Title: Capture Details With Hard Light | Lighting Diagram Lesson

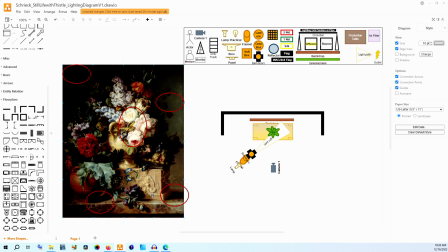[8:15]
It should then create this shadow and this shadow as it passes. It will fall under the backdrop at least somewhat. And we should kind of, if you look at this center line of this painting, this is on that like right quarter.
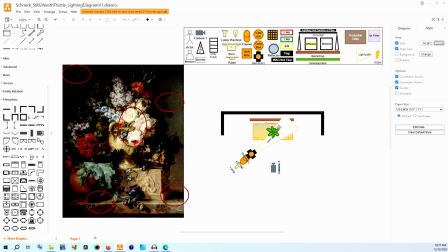[8:32]
this should have a little bit of that light falling on that right corner. And so this is a relatively easy setup but the details that we're having in it are what really make it pop.
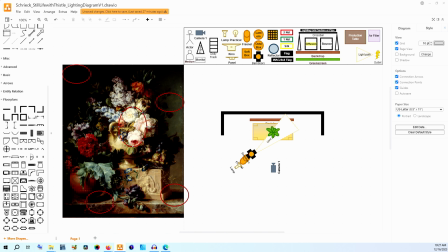[8:47]
We're using that Fresnel to create edge contrast because of how directional that light is. We're using the barn doors to shape the light. So it's a relatively easy setup but the concepts that we're using here are important for us to understand so that we can use them to create more detail in our image
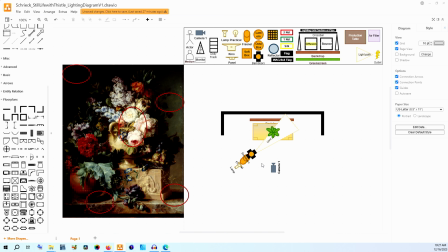[9:07]
or on the opposite side if we want to have an image that is really bright but doesn't have necessarily as many details to it we can use softer light and learning these kinds of techniques and these differences are how we expand our tool set for how we light scenes
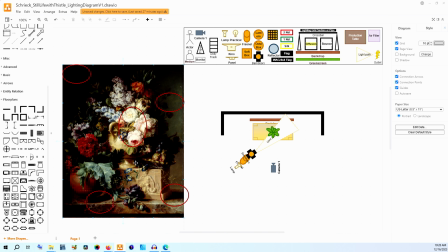[9:23]
so yeah you might not be filming still lives but you're going to be filming a scene that might need more detail or a close-up of something that might need more detail and so you can say well maybe harder light will fit for this better so that we can see all of the little aspects of the
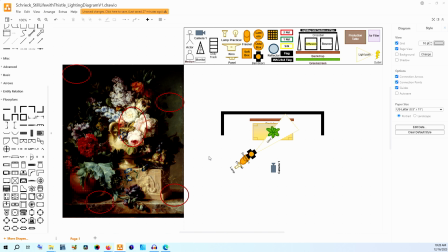[9:42]
image because of that edge contrast that's being created now depending exactly on how the lighting ends up looking for this you could do something like take a lantern and have the lantern on
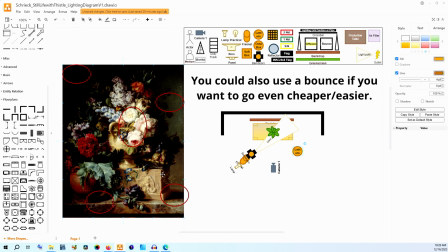[9:56]
the other side of the table here just to raise that shadow up just a little bit and help with getting more exposure on the edges on this side of the image but you want to be careful because something that's a hallmark of
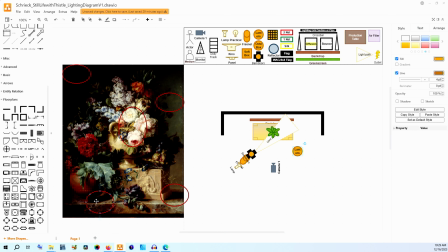[10:09]
this look is how deep these shadows are down here and the shadow in the back so you necessarily want to use this unless you needed that exposure boost because the main focus is really coming from that hard light of the Fresnel on the left side. So that about wraps up this lighting diagram.
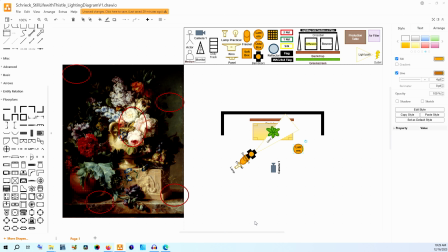[10:29]
I think this is a really, really gorgeous still life and I really like how contrasty it is. Many still lifes have contrast but the level of contrast being so dark up here in the corner and so bright here on the white flowers.
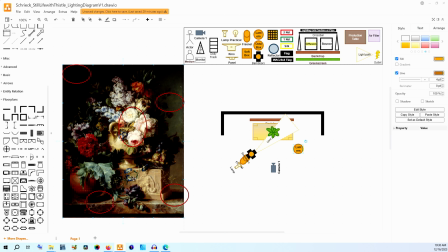[10:44]
Just really drew my eye to this. I really, really like this image and I'm glad that I was able to kind of talk about it today in this episode.
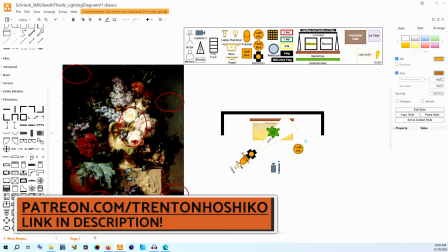[10:51]
As I said a few minutes ago, if you want to get this free filmmaking template for Drawio,
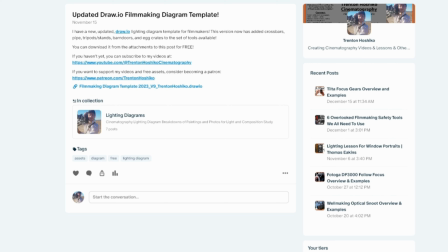[10:56]
which is a diagramming software that's also free, you can go over to my Patreon. It's linked down below and get that template.
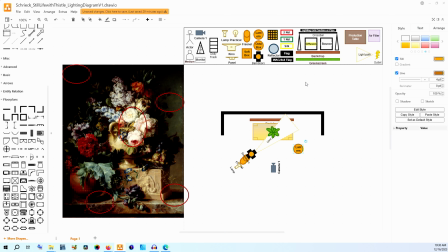[11:03]
I've already created all of these tools up here in the top that are just right there and ready for you to start diagramming your own images whether or not that is you breaking down a reference for yourself or taking your script and translating it into lighting diagrams that you're going to be able
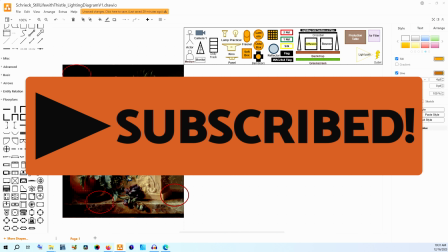[11:19]
to shoot with. You can subscribe to my channel for more lighting diagram videos like this one as well as
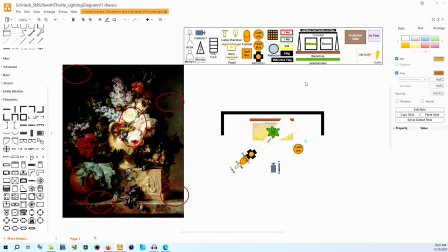[11:24]
lots more content about micro budget cinematography and micro budget filmmaking in general.
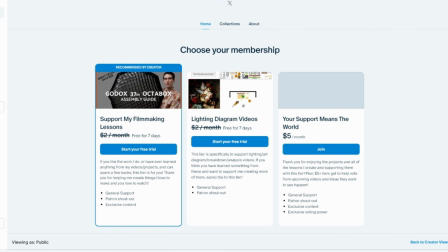[11:29]
If you want to join me on Patreon my Patreon is also linked down below as well as my Ko-fi page.
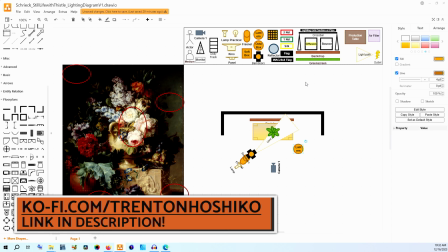[11:34]
I do have affiliate links for the types of gear that I have mentioned in this video. If you want to purchase any of those pieces of equipment, those affiliate links help support me making videos for this channel.
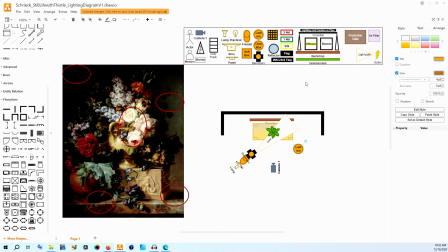[11:44]
If you have any questions about how lighting setups like this can function for your project, please leave in the comments down below and I will see if I can help you out with those questions. Thank you so much for watching. I hope you have an absolutely wonderful day.